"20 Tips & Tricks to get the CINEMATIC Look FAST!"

Is lighting confusing you? Well, stop the struggle, because I've got 20 insanely simple lighting tricks that'll even make your grandma a cinematography guru. So buckle up, because this is gonna be lit. Tip number 1, if you want to create more depth, always film against the shadow side of your subject.
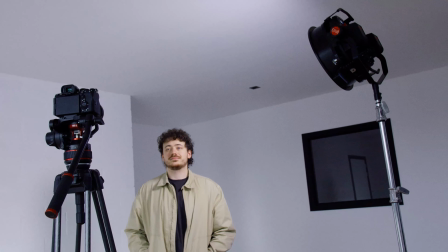15s
So that means put your light on the opposite side of the camera. And this right here is the brand new Anova Pro 3 from Rotolight.
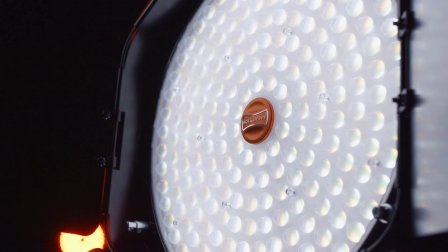23s
Big thanks to them for sponsoring this video. I'll scatter more information about this bad boy as we go through all the 20 tips. But at all time, you can find more information by clicking the first link in the description down below, which goes to their Kickstarter campaign. So that means you can get an early bird discount. Alright, next up is another simple trick to create more depth, and that is by having brighter areas in your background.
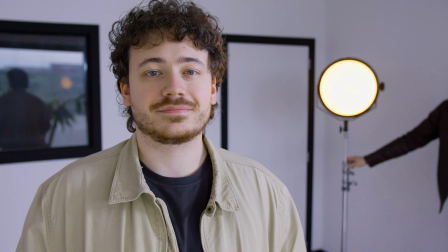43s
These could be practicals like a decorative light, or you could brighten up a part of the room behind you. This brings me to tip number 3, make use of different color temperatures.
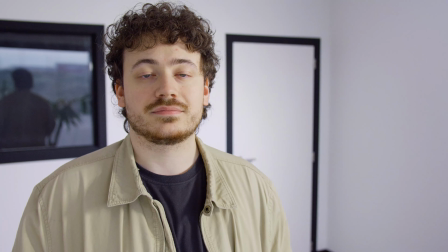53s
By making those lit parts in the background colder, you can separate the subject more, making your scene more cinematic.
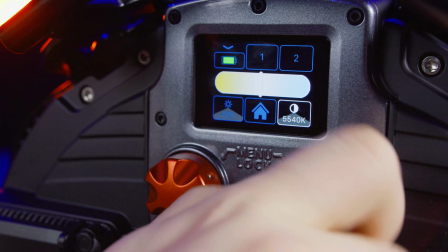59s
And this is easily done on the AP3 with the built-in temperature control.
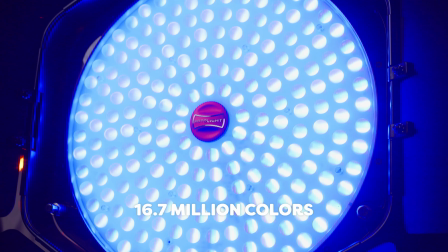63s
In fact, it is a high-quality RGB light offering over 16.7 million different colors, making it possible to mimic any kind of light. And we'll talk more about that soon, because for tip number 4, we already have a light in the background, this window.
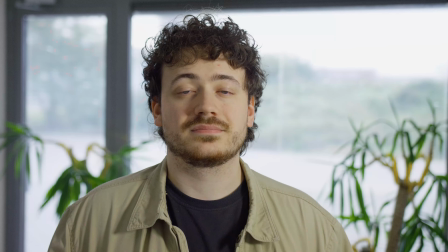77s
I'm gonna use the Anova now to amplify that practical and create a nice backlight with the same color.
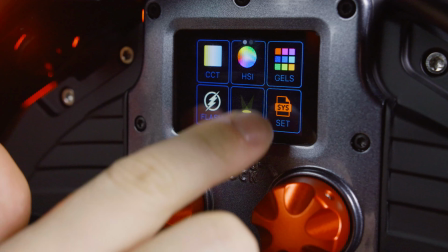83s
And the AP3 comes with a really cool feature for that, which is the Magic Eye,
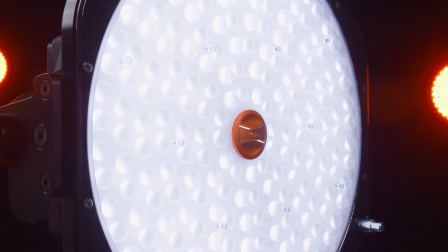88s
an optical sensor to match Kelvin or HSI color from an existing source. So no need to guess the color anymore or work with a light meter and stuff. And speaking of recreating lights, if you plan to add visual effects in post, think about what kind of light that they emit, like a muzzle flash from a gunshot.
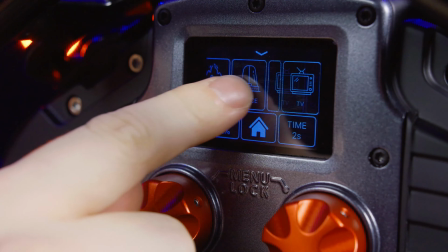105s
You could use a flash or quickly turn a light on and off, or use the built-in gunshot effect. Tip number 6, sometimes you want to create a scene but don't always have the resources.
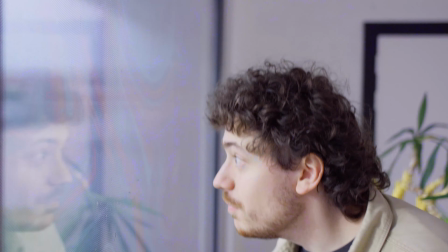117s
Think about a crime scene and you need the cops to be there. Well, you can mimic that with a light.
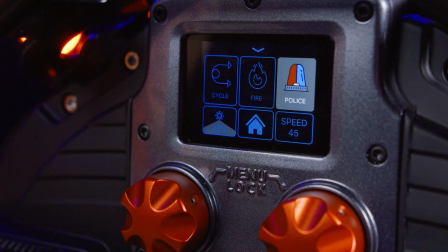122s
And the AP3 has 100 built-in special effects, a library called Cinematography. You can even customize them and save them as a preset. Tip number 7, light your subject from the side using a hard light. This is to emphasize texture and detail. This can be especially effective for showing off intricate costumes, makeup, or props.
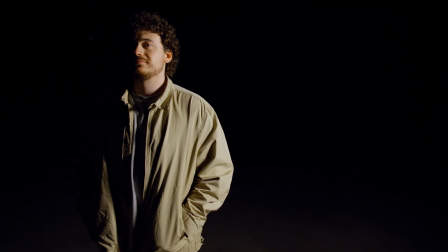141s
And for number 8, we can do the exact same thing with soft lighting to subtly outline the subject, making them pop. And with the AP3, I don't even need a soft filter for that, as it has an electronic diffusion. You can adjust diffusion, focus, and spread with that. And for the next one, let's mix hard and soft light together.
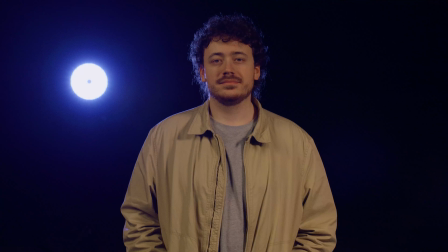158s
For instance, a soft fill while using a hard key. And this is for a more complex and textured look.
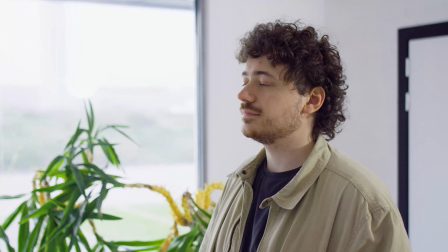164s
Tip number 10 already. Sometimes a window just isn't bright enough.
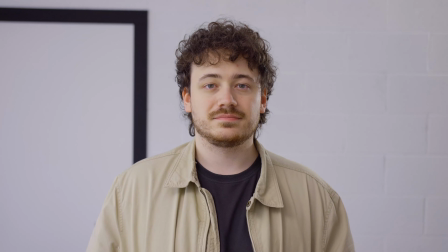169s
Again, make sure to have the same lighting color. The Magic Eye sensor helps with that.
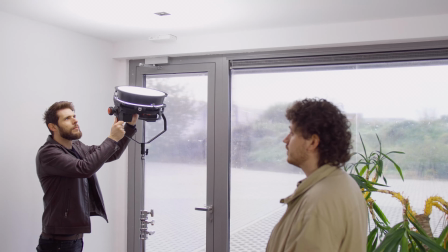173s
And now you want to bounce your light into the ceiling, but make sure that the hot spot that you create comes from the same side as the window and that it's not in the shot itself.
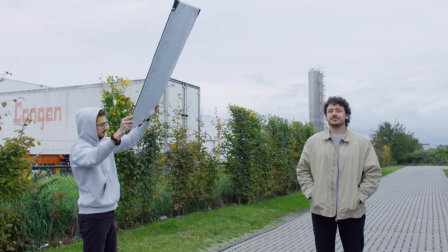182s
And speaking of bouncing light when you're outside, a reflector doesn't always do the trick. Definitely not when it's cloudy outside.
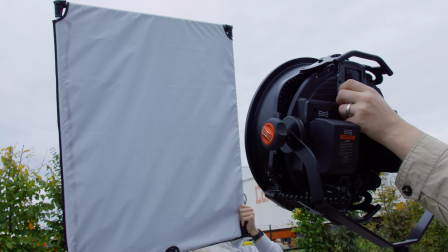188s
I'm gonna set the AP3 to diffuse and bounce it into a reflector, giving me the most possible softness.
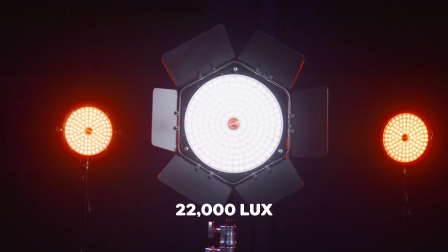195s
Now with an astonishing output of 22,000 lux, it is the brightest in its class.
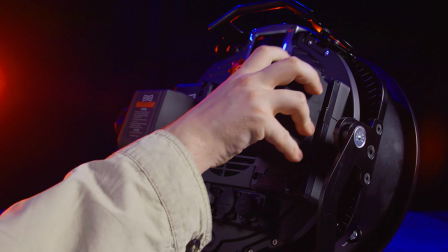200s
Perfect for outdoor use, and it runs on double V-mount batteries, which gives plenty of power for a long shoot.
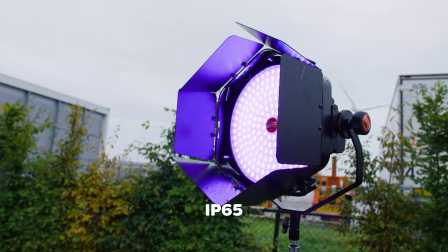206s
And even if it's raining, because it's IP65, making it resistant to any weather.
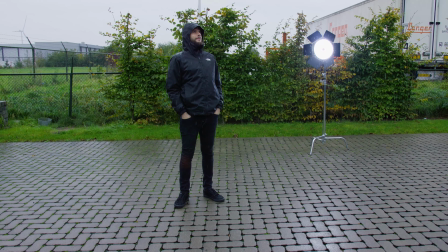211s
And to create more drama during the rain, you want to place that light behind the subject, creating a nice reflection on the rain, giving it more texture. Now let's go back inside, because contrary to the AP3, I don't like the rain. For tip number 13, we're gonna create a fill and key light.
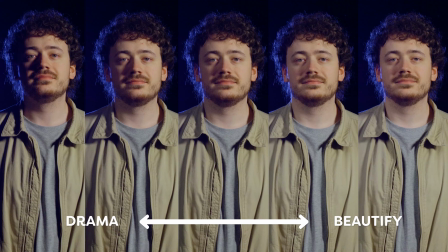227s
Now be aware of the contrast level between the two. More contrast is to convey drama or tension, as it accentuates features. Low is softer and beautifies the subject, used for romance, comedies, or a natural, realistic look. Tip number 14, motivated lighting. Mimic natural light sources in the scene, such as one of those ceiling lights for a more authentic look.
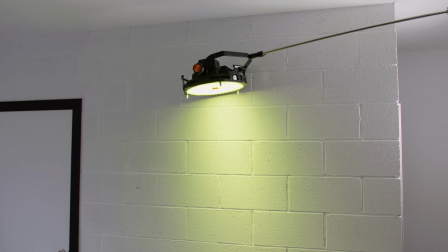248s
Really important here is the color of the light. You want to pick a more dirty color like fluorescent light or tungsten, which depends on the environment, of course.
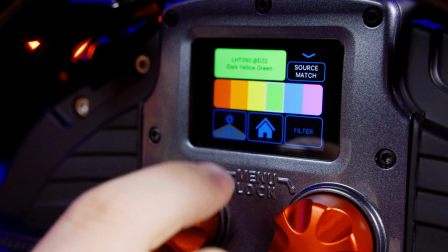256s
Now the AP3 comes with 2,500 built-in color gels called Master of Light.
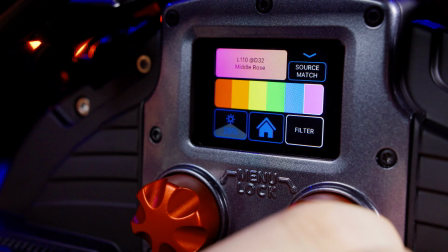261s
And just like the Cinematography library, these are created by leading photographers and Emmy Award-winning filmmakers and DOPs. Now lighting from the ceiling is top lighting, which can also be used in studio. Light from above for an ethereal or divine feel, but be cautious as it creates harsh shadows.
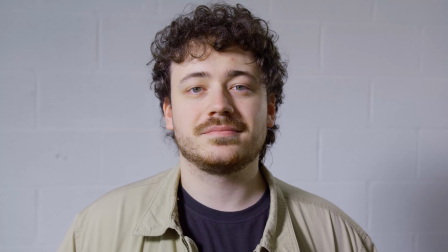277s
Which brings me to the next tip, and that is to use flags. When you choose to light your subject, don't light out the background, as that will make your scene look flat.
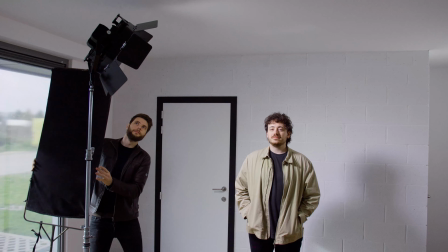286s
Now the barn doors on your light fixture can help with that, but sometimes you need an extra flag to position it at the right spot.
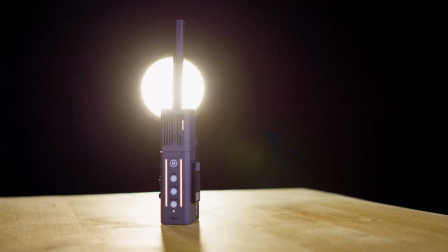292s
Now Rotolight also gave me a portable smoke machine, the Smoke Ninja. It runs on batteries, and we get 3 options. options: fog, dry ice, and steam.
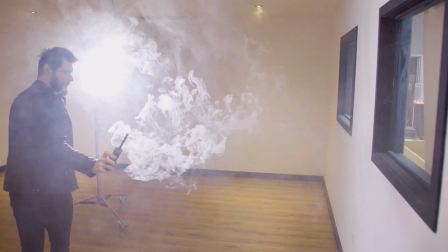301s
I can use it to fill up an entire room in just 1 minute. And subtle fog like this creates more depth and atmosphere. Your lighting becomes more volumetric, very cinematic. But you can also use it for practical effects.
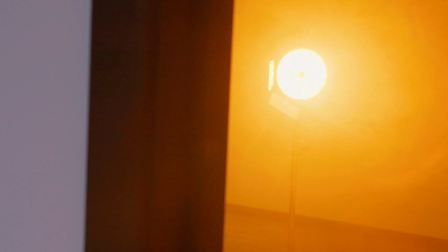314s
For tip number 18, I'm gonna create a thicker layer of smoke in another room and cast an orange light through it to recreate a fire.
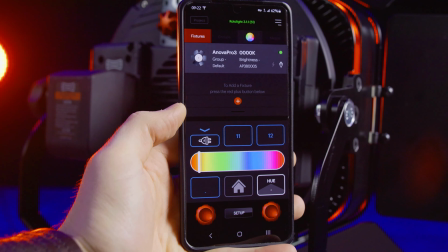321s
On the AP3, I even got a fire effect, which I can also control through their app, or via the DMX using the built-in Lumen radio.
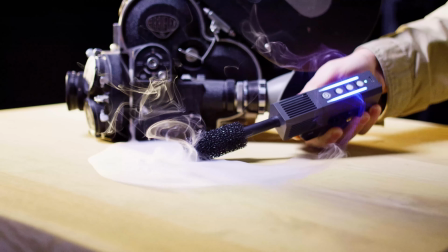328s
Now, I love to use smoke machines for product videos as well. Using the dry ice option, I can lay smoke low on the surface.
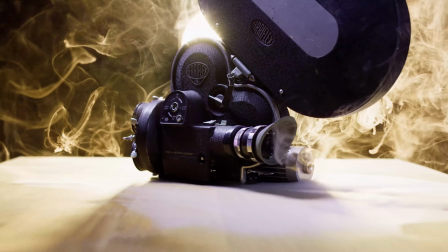336s
Placing the lights behind, I can reveal the product through the smoke. Really cool. And this brings me to the last tip: creating interesting shadows, like cutting out strokes in a cardboard to mimic the blinds of a window.
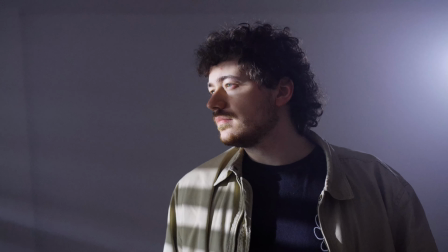348s
And by adding a layer of mist, you can get those volumetric god rays. Rotolight was very kind to give you all 10% discount on the Smoke Ninja. Just use the coupon code Cinecom10 for 10% discount at smokeninja.co.uk. And definitely check out the Kickstarter for an early bird discount on the most advanced light on the planet. Now, with all of these tips in mind, you are ready to recreate the cinematography of the Netflix series Jeffrey Dahmer, which you can find out here in the video on my left. Thank you for watching, thank you Rotolight for the support, and as always, stay creative.